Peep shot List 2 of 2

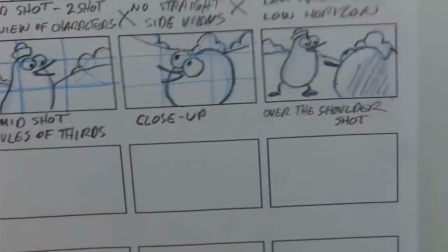[4:08]
You can have this one, and then you can cut to a shot like this close-up, and then you can cut to this one where you can see the relationship for the two.
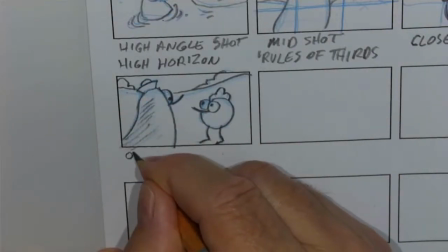[4:17]
It's having a variety of shots so that we can keep the cinematics interesting by cutting back and forth
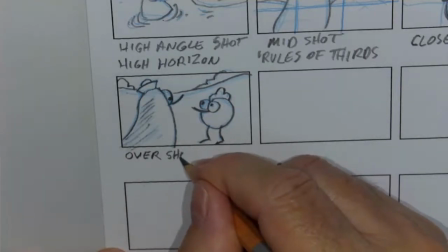[4:24]
based on dialogue and reaction and emotions, which are expressions.
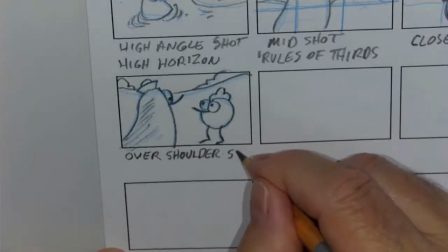[4:31]
And that's what keeps a story interesting and not just one long shot. we keep cutting.
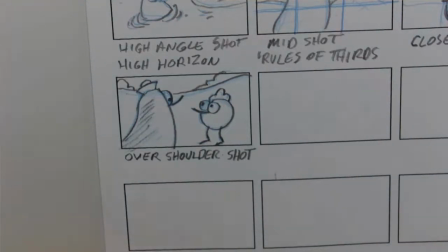[4:38]
And it should be seamless. If we keep things working properly,
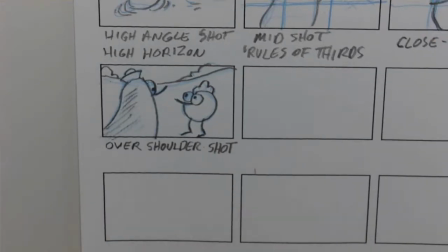[4:44]
people won't be really noticing the cuts. It'll just be a natural progression. Okay. So I'm going to do a couple here that are options, but I really like to avoid them. them, but know that they exist,
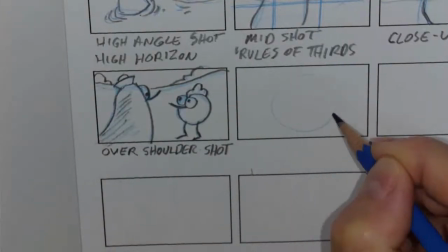[5:00]
and that is if we have a shot of Peep,
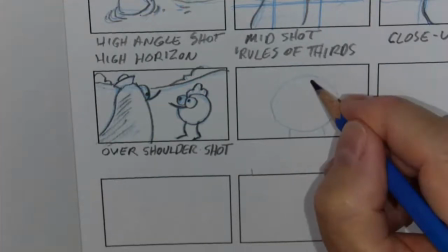[5:07]
but it's a straight on shot.
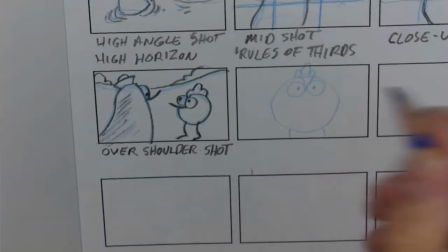[5:12]
And if we really take a close look at the Peep episodes, they avoid this shot.
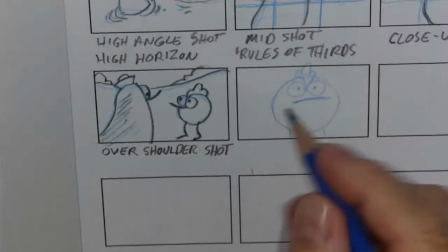[5:22]
And there's good reason for that.
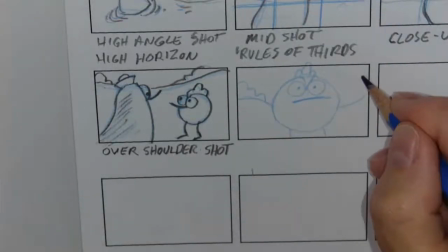[5:26]
One, quite often a straight-on shot doesn't look very appealing, and sometimes it's a little hard to recognize the character.
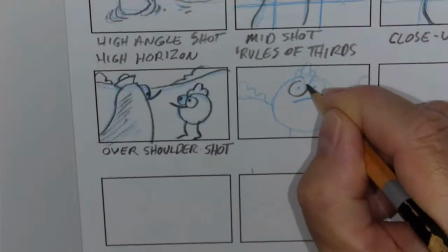[5:35]
If you think of this in everyday terms, if you ever have pictures taken of yourself, and what generally are all of our worst shots of ourselves, and if you do have your driver's license or a passport or whatever,
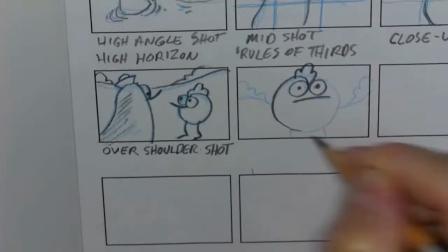[5:52]
that's kind of the required shot, that straight on neutral expression. It looks like a mug shot.
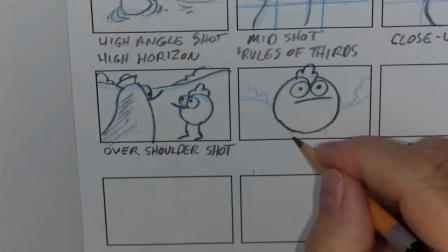[5:57]
That's another example of straight on, is a mug shot, and they're usually not very complementary.
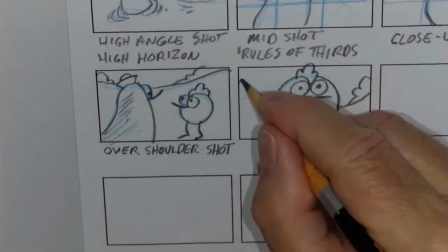[6:02]
So we avoid this shot in most productions.
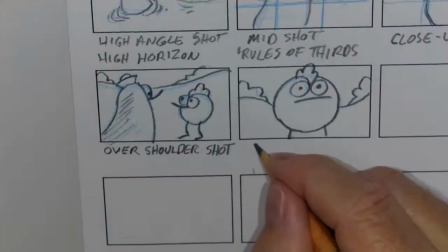[6:08]
And let me just write that down,
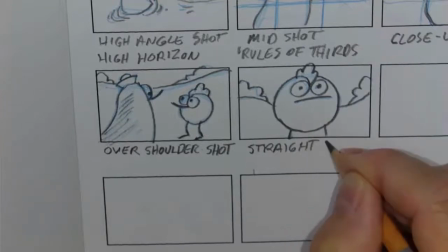[6:13]
straight on shot.
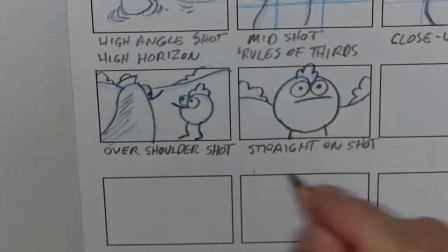[6:16]
But sometimes they are used, and quite often you're used in a situation for point of view.
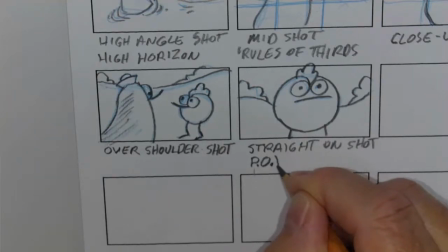[6:25]
And we abbreviate that with POV, point of view shot.
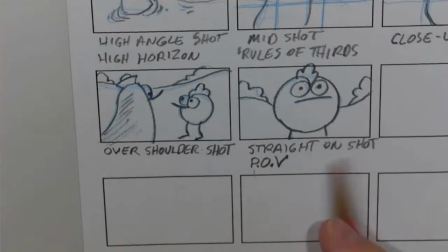[6:32]
And that is if two characters look at each other, we can cut straight on and cut back to the other straight on. And that can be very confusing depending on the setup because kind of what happens is the character kind of pops into another character.
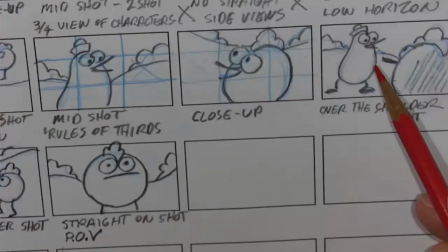[6:44]
What makes these other shots work here and here is we have established that peeps on the right and quacks on the left.
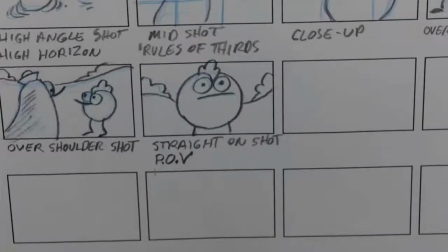[6:53]
And if we maintain that relationship, it keeps the audience oriented to where the characters are in relationship with each other.
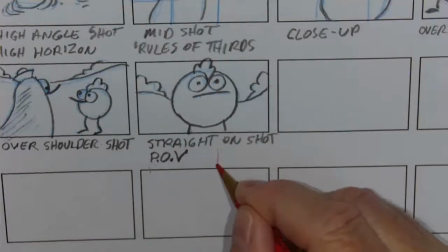[7:01]
That doesn't really happen in a point of view shot. So again, I kind of ask that we avoid that one.
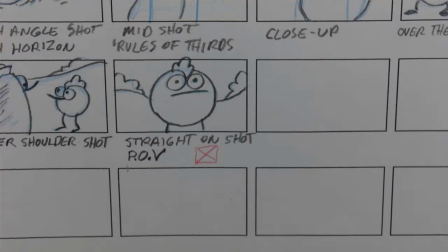[7:09]
It does exist. You'll see it on occasion in a production, but not that often.
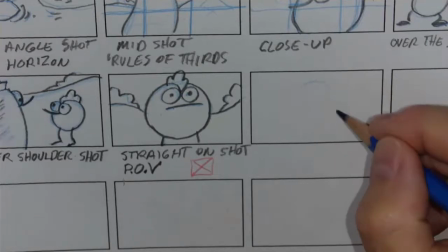[7:15]
And again, the opposite of that would be, you know, we had cut the other way and we'd have a straight on shot.
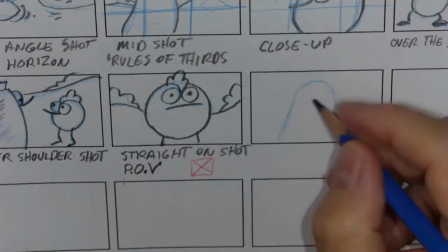[7:22]
And we would have. And again, just to prove the point, yeah, go through as many episodes as you can and see how many straight on shots do they use.
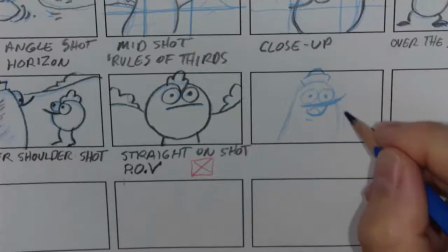[7:38]
And you'll find there are very, very few.
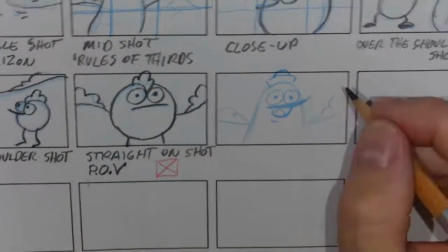[7:46]
and let me pencil that one in that